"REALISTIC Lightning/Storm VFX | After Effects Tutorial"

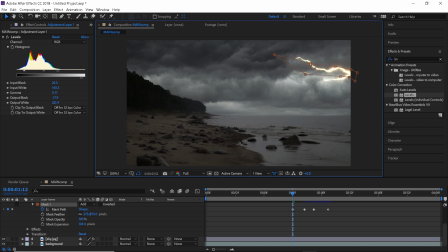(4:01)
When you're done with that, it's time to animate the mask, so just click on the watch looking thingy and going back and forth, animate your mask to match the lightning.
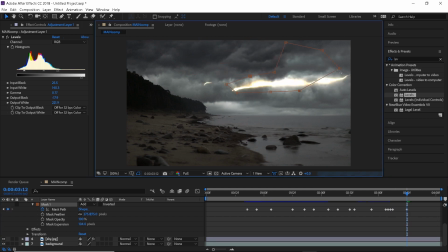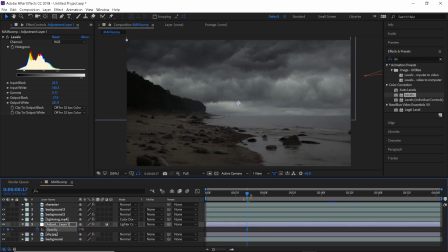(4:22)
After that, we want to animate the opacity of the layer to kind of make the sky alive. And before we start with that, I would just like to mention that the effect will turn out more realistic if you make it sort of flicker. And by the way, I will be using this technique again later in the video, and I definitely recommend that you do it as well.
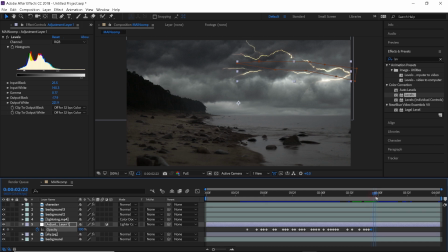(4:39)
So what I'm doing here is I'm playing with the opacity setting and randomly increasing or decreasing it to make it look like the light actually flickers. For example, I'm setting a keyframe, then moving to the next frame, lowering the opacity a little bit,
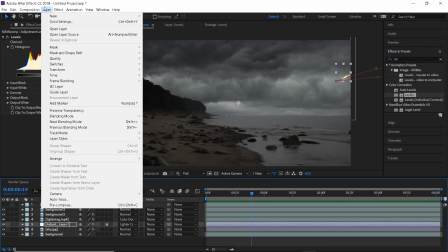(4:52)
then moving on to the next frame and increasing the opacity again. Now let's add some color to the sky to make it light up whenever the lightning strikes.
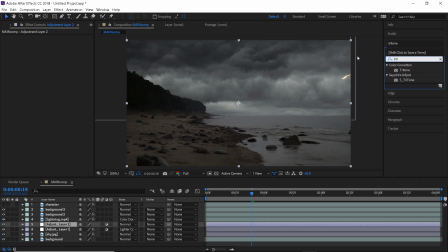(5:00)
We'll do that by creating a new adjustment layer, then let's search for a tritone effect,
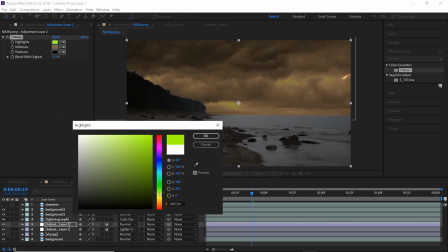(5:05)
and here you just want to adjust the color until it matches the color of the lightning.
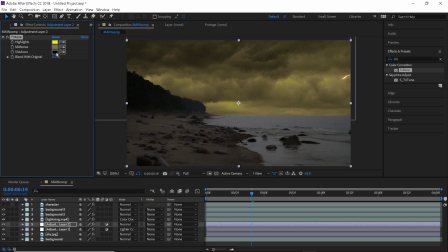(5:09)
It doesn't have to be precise, and in this case you actually don't have to be afraid to go overboard, so feel free to play around with the color.
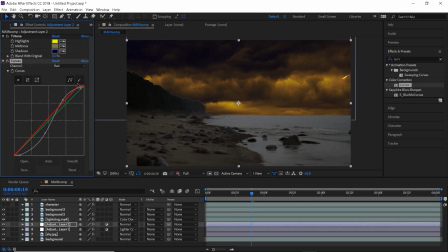(5:17)
I will also add a curves effect and intensify the color even more.
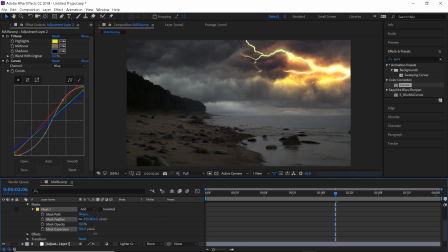(5:24)
Cool, now using the bend tool, create a rough mask around the lightning. And here we will do the exact same thing as we did with the previous layer, where we were working with the levels effect.
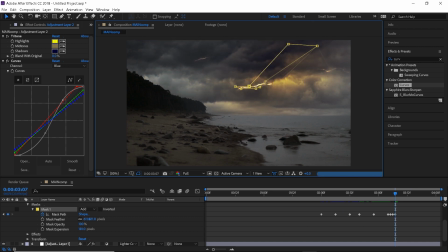(5:34)
We will feather the mask out, expand it, animate the mask path, and finally animate the opacity. If you want, you can even try to copy and paste the settings from the other layer, but I personally prefer just doing everything manually so that I have more variation.
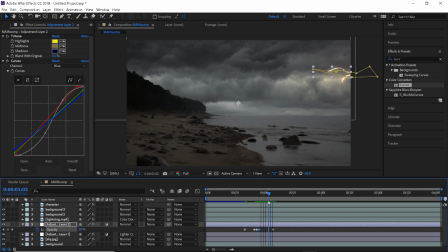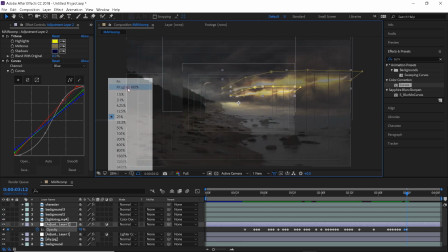(6:05)
Okay, I really like how it's turning out so far, but now we have to make it look even more realistic.
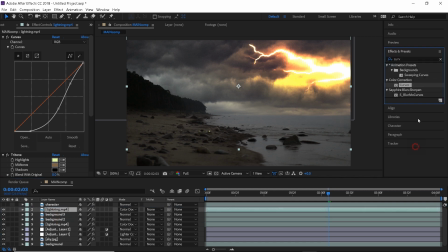(6:12)
So let's duplicate the lightning layer and drag it on top, and here I will add a reflection effect from Red Giant. Now, if you don't have this product, feel free to use any other reflection effect that you might have,
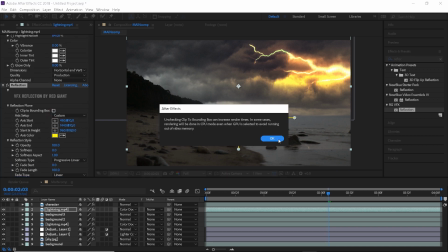(6:24)
or if you don't have anything at all, I would just duplicate the layer, flip it vertically,
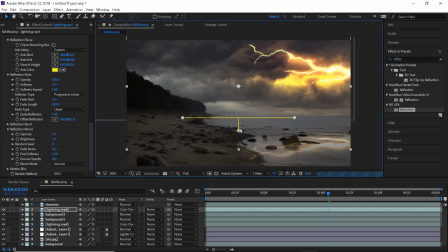(6:30)
and apply some blur and stuff. It should come out pretty similar in the end.
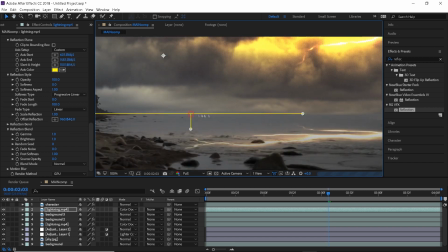(6:34)
And if you are using a reflection effect, then what I'm doing here is I'm reducing the source of opacity to 0 to hide the original clip,
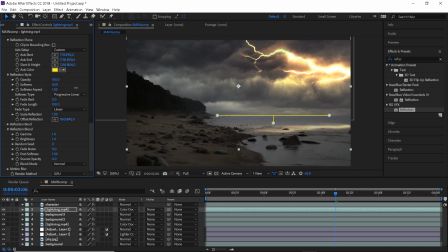(6:42)
then turning off the clip to bounding box to see the entire effect. Position the reflection to where you want it to be on the screen and start working on blending it in. I just blurred it out and it looks really cool, however depending on your footage you might have to work on it a little bit more.
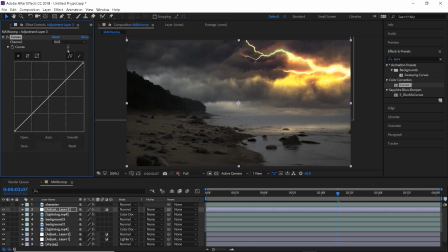(6:58)
Now let's create a new adjustment layer on top, and this one is to change the color of the ground to blend in the reflection a little bit more. I will apply the curves effect and adjust the colors until it looks warmer.
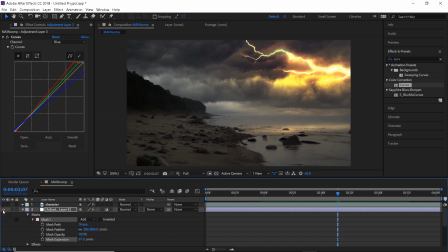(7:09)
I will create a mask around the reflection, feather it out, and animate the opacity, but this time it's going to be very simple.
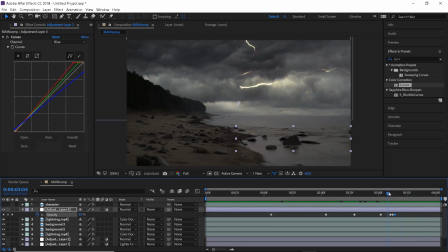(7:17)
We don't need to make it flicker, so just a few keyframes will do.
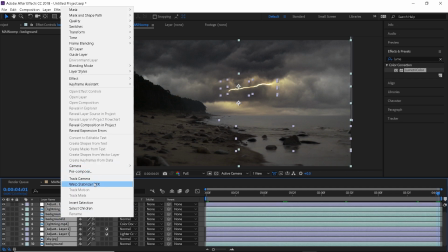(7:23)
Now for the fun part, go ahead and pre-compose all the layers to have the whole background as only one layer,
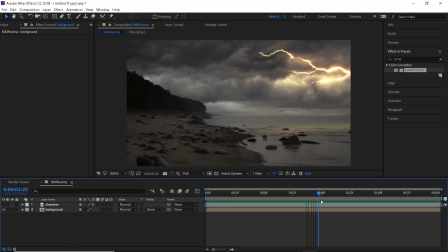(7:29)
and now you can import the clip with the character, or if you already have the footage on the timeline,
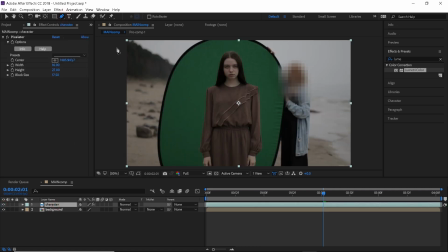(7:35)
then just turn it back on. As you can see, we have a green screen here, and this is exactly what we will need to take care of next.
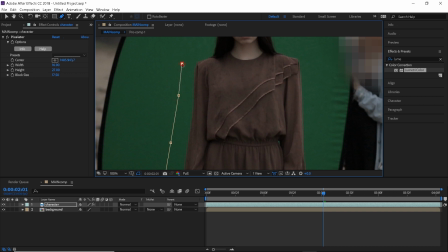(7:41)
By the way, if you want me to do a tutorial on how to professionally remove the green screen, let me know in the comments down below.
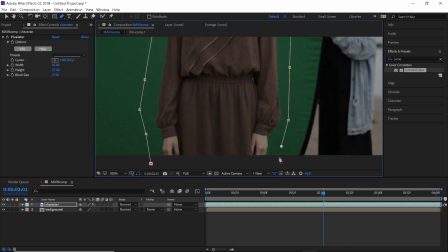(7:48)
I'm just creating a rough mask around the character so that I only have the green in the shot, and when I'm done with that, I will go ahead and start the keying process.
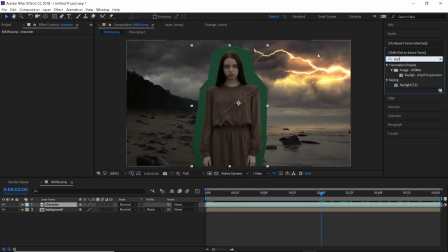(7:56)
I'll be using a primat keyer from Red Giant to do this, but if you don't have it, then go ahead and use the built-in key light.